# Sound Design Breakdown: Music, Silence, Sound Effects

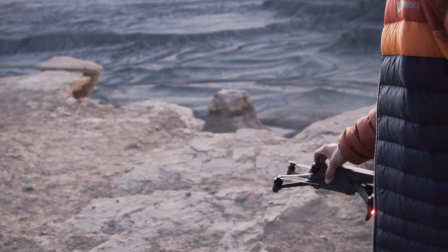A lot of the times, landscapes, they don't have personalities. Well, they do, but using a song can create a narrative and build a world for someone watching.
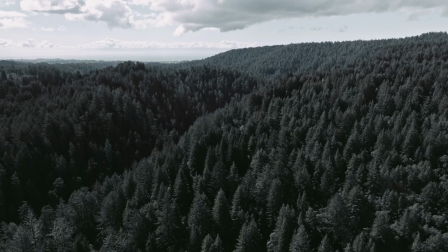So you're filming a forest and you have an ominous song playing over a forest as you're establishing it.
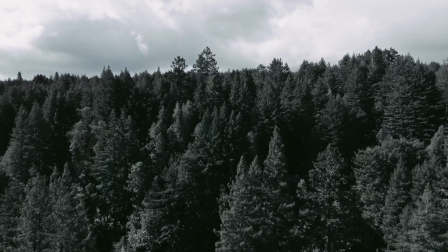It's giving you the vibe that this forest might be up to no good, might be kind of scary. So think about how you want to portray each landscape. And if a song and a music can help you do that, then strongly encourage you to do that.
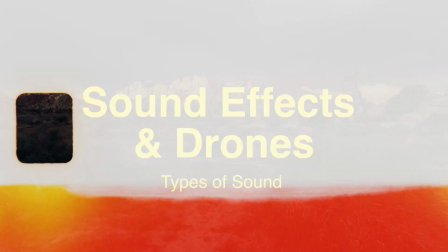That brings me to sound type number 2, sound effects and drones.
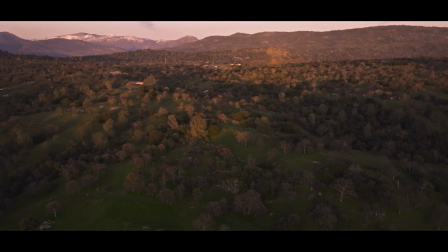Sound effects and ambient sounds can change the entire feel and emotions of the film when you're watching it.
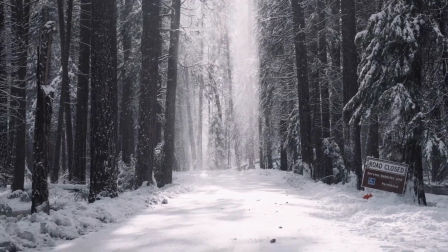Whether it's the wind rustling in the background or a distant thunder, every sound matters.
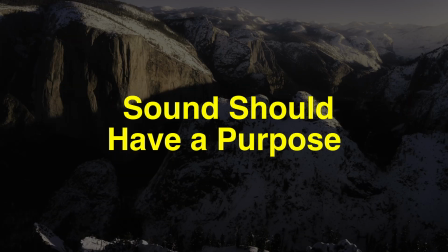Every sound has a purpose and should have a purpose. You shouldn't be adding sound effects and adding drone sounds just for the sake of it. We really have to think about what story we're trying to tell. Sound design should enhance our storytelling, should enhance the story.
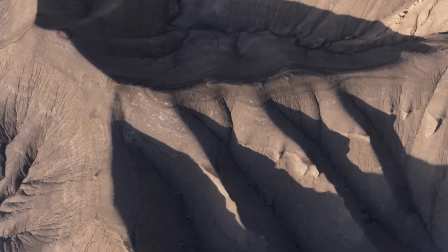If I know this story is taking place in the desert, it's vast,
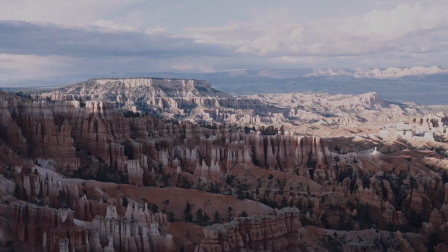it's empty, it's scary, it's rough, I might use different sounds. I might use a drone sound that shows roughness, it shows sci-fi it.
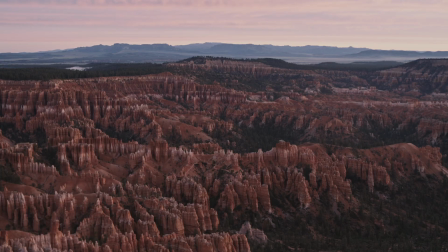But remember, when you're using these sound effects and drone sounds,
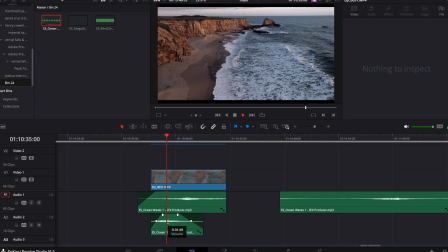you want to use them subtly so that we can subtly change our viewers' perspective of what they're watching.
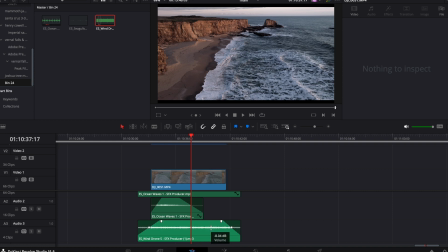The audience shouldn't know that you're using these sound effects.
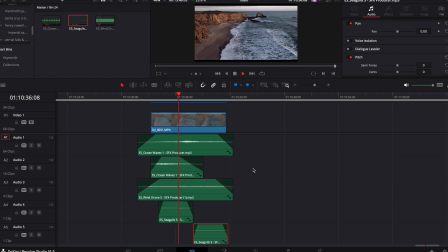Whether it's drone sounds or birds flapping their wings or footsteps that you created in your studio versus actually recording them out on site, people shouldn't know that you did that. It should just help bring them into what they're watching. Making a film is like building a world. How can you craft this film?
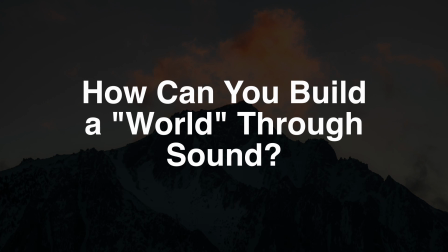How can you build this world that you're telling through sound? When you ask yourself that question, you say, oh, so if I really want this world to be very natural, I might add birds into it.
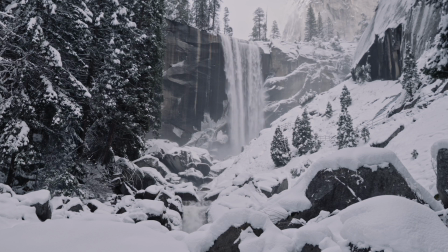I might add rivers in the background, or just simple light wind that you can barely hear, but it's just white noise that you're just used to because when you're in the mountains, you're used to hearing all these natural sounds, and it's just a part of the landscape. How can you use sound to build your world, to tell your story that you want to tell? Now let's talk about the delicate balance between sound and silence. The absence of sound can be just as powerful as having lots of sound and lots of volume in your films. Think about this. You just see something crazy on screen, lots of sound, and it cuts to silence.
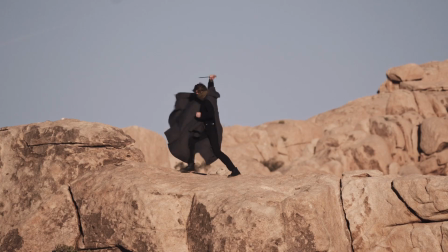And all you can see is the main protagonist just sitting there contemplating what he's gonna do,
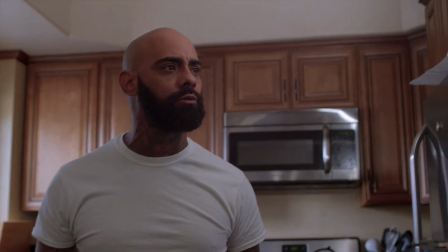and he's shaking, but his facial expressions, they scream at you with no sound. It's a disturbing feeling when you see someone who's really angry, but they don't outwardly make a sound. That's why having a balance between sound and silence is incredibly important to plan out before you start filming.
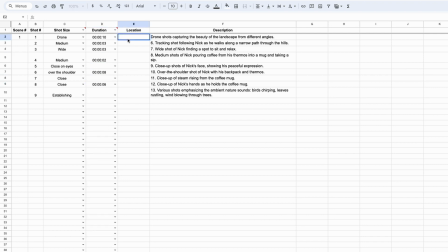And this all goes back to having a plan, having pre-production done ahead of time, knowing what story you want to tell.
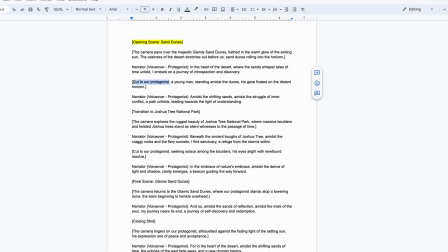Write down exactly what kind of story you want to tell, what kind of emotions you want to evoke. What's the point of the story? How can I add sound to make this happen? You need to know where you're going before you use sound design.